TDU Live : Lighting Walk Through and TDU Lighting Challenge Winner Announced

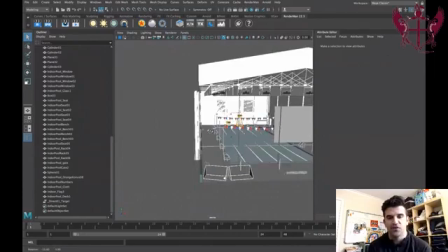[12:14]
And I thought, no, like I wanted to show you all in this walkthrough that even with
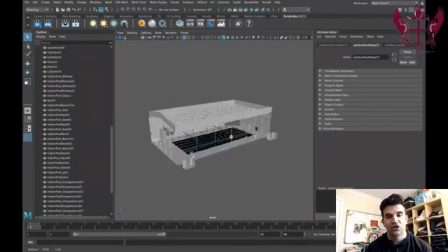[12:18]
geometry that's a little more difficult to work with and not easy to texture, there's still a way to light it,
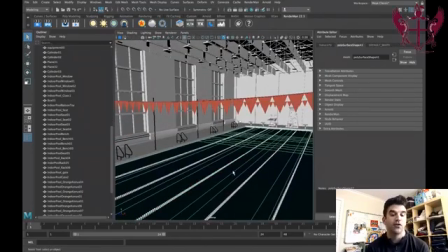[12:26]
and there's still a way to light it quickly. Because like I said, I know a lot of you are under tight deadlines with your jobs or with your school.
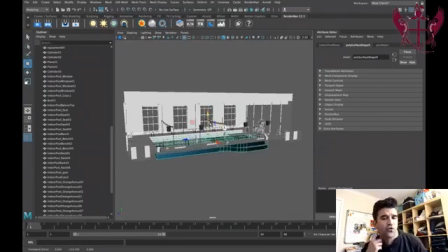[12:33]
So we want to demonstrate that. So knowing that I wanted to make this like a creepy scene, I went ahead and dropped the level of the water down.
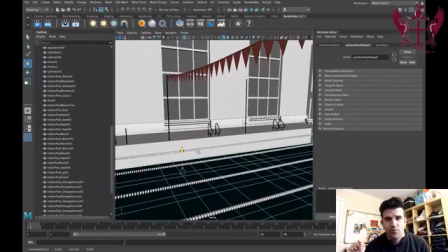[12:40]
So it's just like, I just wanted like just like a trickle of water in the pool so we can kind of pick up the graffiti on the sides a little bit.
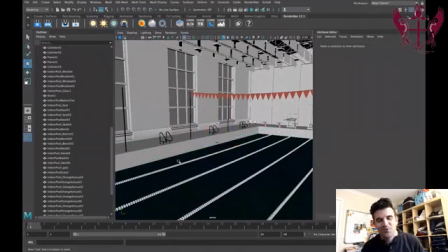[12:47]
And then once you lowered the water, I went ahead and removed the pool dividers because it didn't really make much sense to have them suspended up above it.
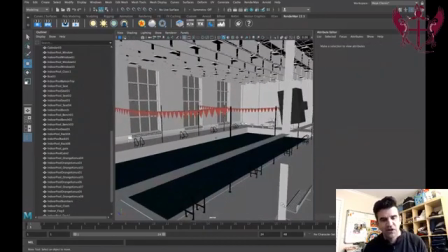[12:54]
Visually, I figured that would just be a little bit distracting. So I went ahead and deleted those.
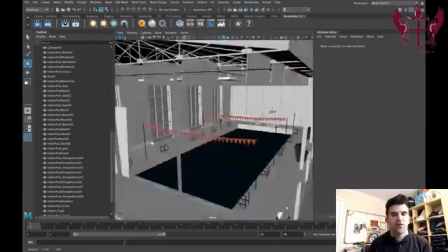[13:01]
And now we can kind of look around the scene and start to get an idea of how
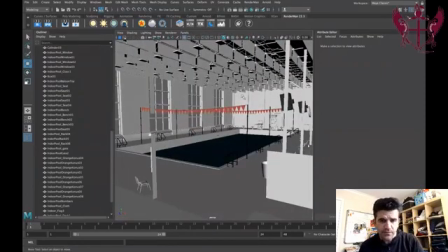[13:06]
I wanted to lay out the camera and where I generally wanted the light to come from.
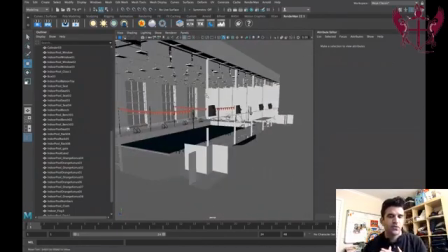[13:10]
And as you can see, we've got windows on one side and interior on the other side. So I really wanted to have the windows be in the scene and
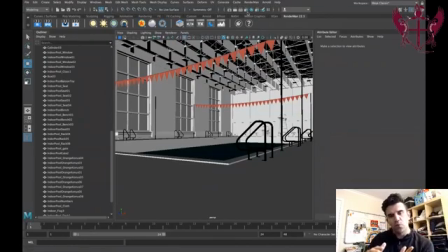[13:20]
light coming through and light shining through and really just kind of hitting this one way and just light kind of going across the back wall and hitting the back, so we can kind of all see everything from this angle.
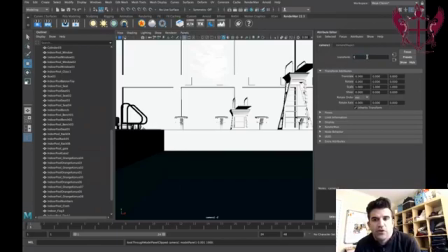[13:32]
So I went ahead and created a camera, and what we're going to do is, well, first you want to name the camera, and then what you're going to do is I went ahead and I'm looking through it now,
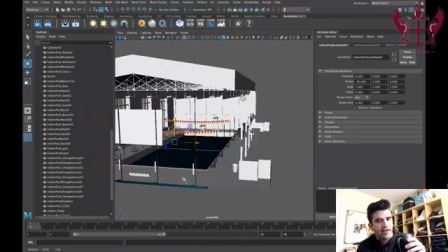[13:47]
and I just kind of want to position it back in that corner we were just looking through, and just kind of want to show you that even I kind of fumble with this and finick with this.
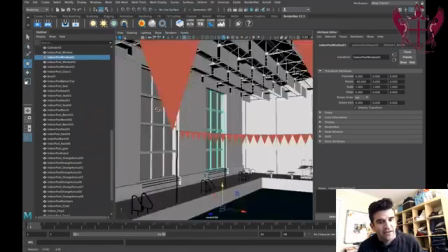[13:55]
So one of the things I do is I select an object in the scene and just hit F to kind of be my framing element so I can focus in on that.
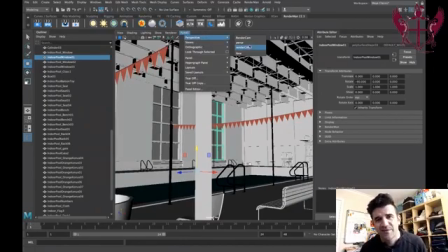[14:02]
And then I just kind of position the camera in the corner. Sometimes like it's a little tough, so I'll switch back to the perspective angle.
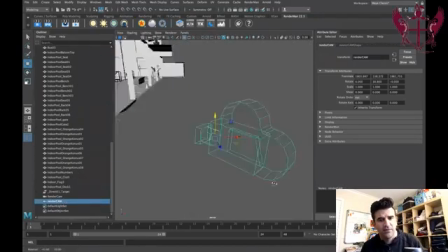[14:08]
And then I will zoom in on our render cam here and just kind of position that back in place.
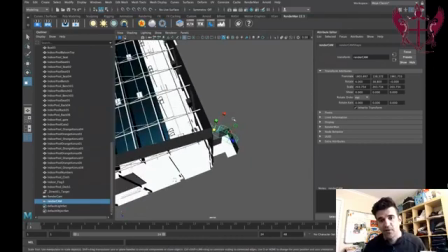[14:15]
The one thing is with these large scenes, sometimes you want to scale up the camera. It actually doesn't matter the final output, it's just the icon.
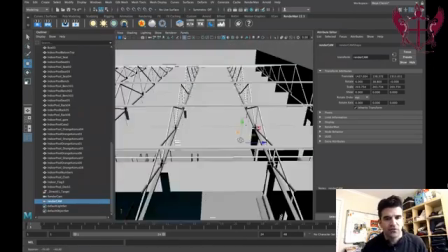[14:22]
It's just what's, it's just like a UI thing. So you don't have to worry about the size of the camera in the scene influencing the way it looks.
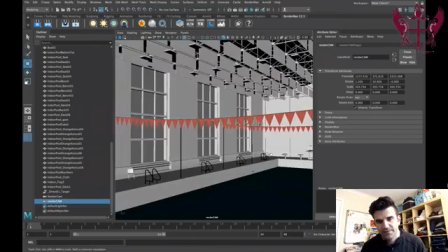[14:31]
Okay, so now we're looking back through it. We're kind of, we're positioning it kind of low to the ground.
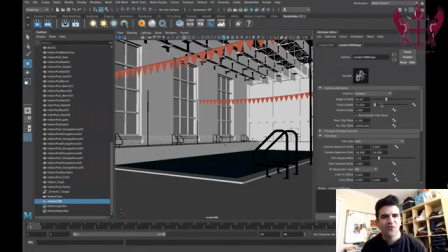[14:38]
As you can see now, we're a little bit tight in, so we can't really get a good sense of the overall scene.
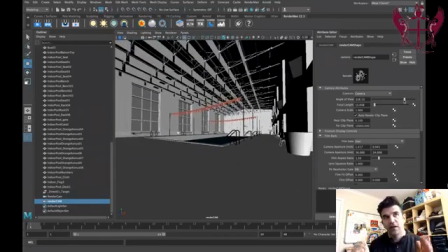[14:46]
So one of the things that we want to do is we want to pull back this focal length or make the focal length shorter, which actually makes it more wide angle.
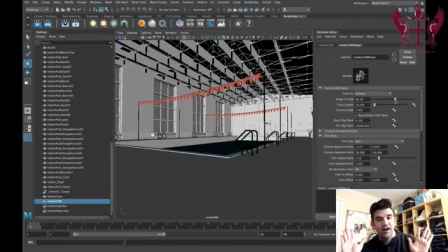[14:53]
This is like insanely wide. This is a little bit more telephoto.
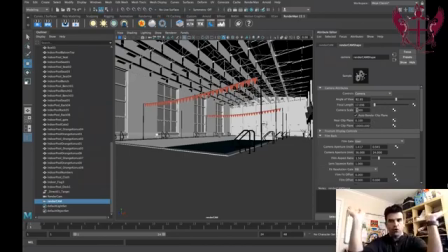[14:57]
So think of like the smaller the number, the more angle you can see from the camera, like the wider it gets.
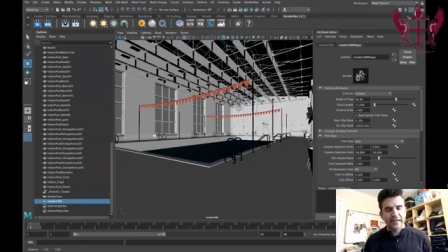[15:05]
So I just wanted to widen that out a little bit, so we can pick up the entire scene. We can see all the windows. We can get everything coming in that way. Now we can get the light coming in from the side, and
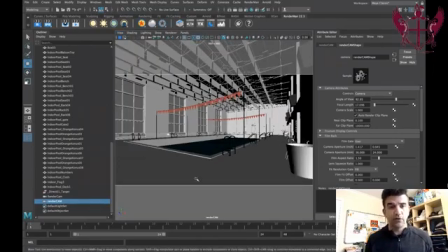[15:16]
also just to verify our aspect ratio, I also like to look through the resolution gate so we can kind of see exactly what we're going to be seeing there.
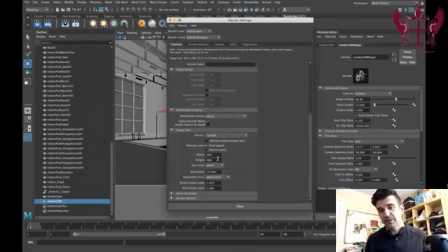[15:25]
We can adjust the aspect ratio if we want.
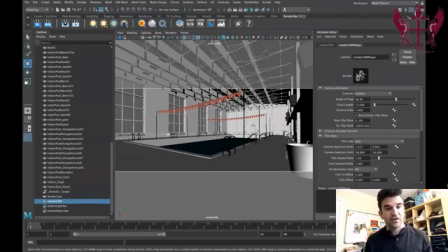[15:28]
As you saw from the TDU submissions on the Mr. Bean example, there's a lot you can do just with aspect ratio.
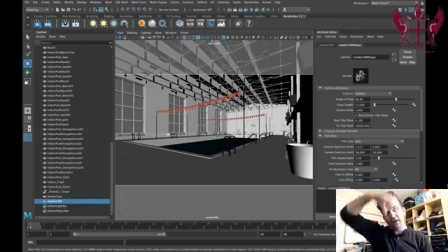[15:36]
You can make things more landscapey to make it more cinematic. You can make it vertical to feel like a still photograph or something.
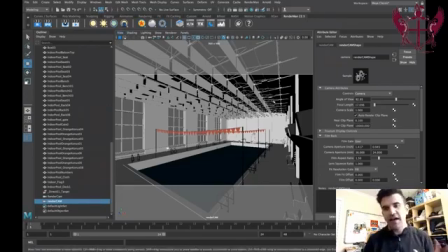[15:43]
And there's a lot that can be done there. There's a lot that you can play with there. So one thing I'm doing here is like once you get the camera in a position that you want it, you're going to want to lock the attributes in place.
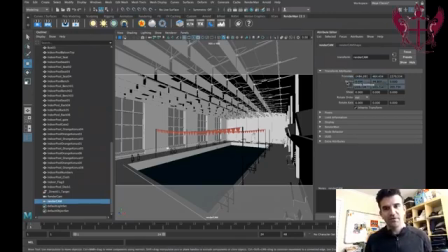[15:58]
I raised it up too much. So what you want to do is I went ahead and unlocked these, and we're going to lower this back down into place.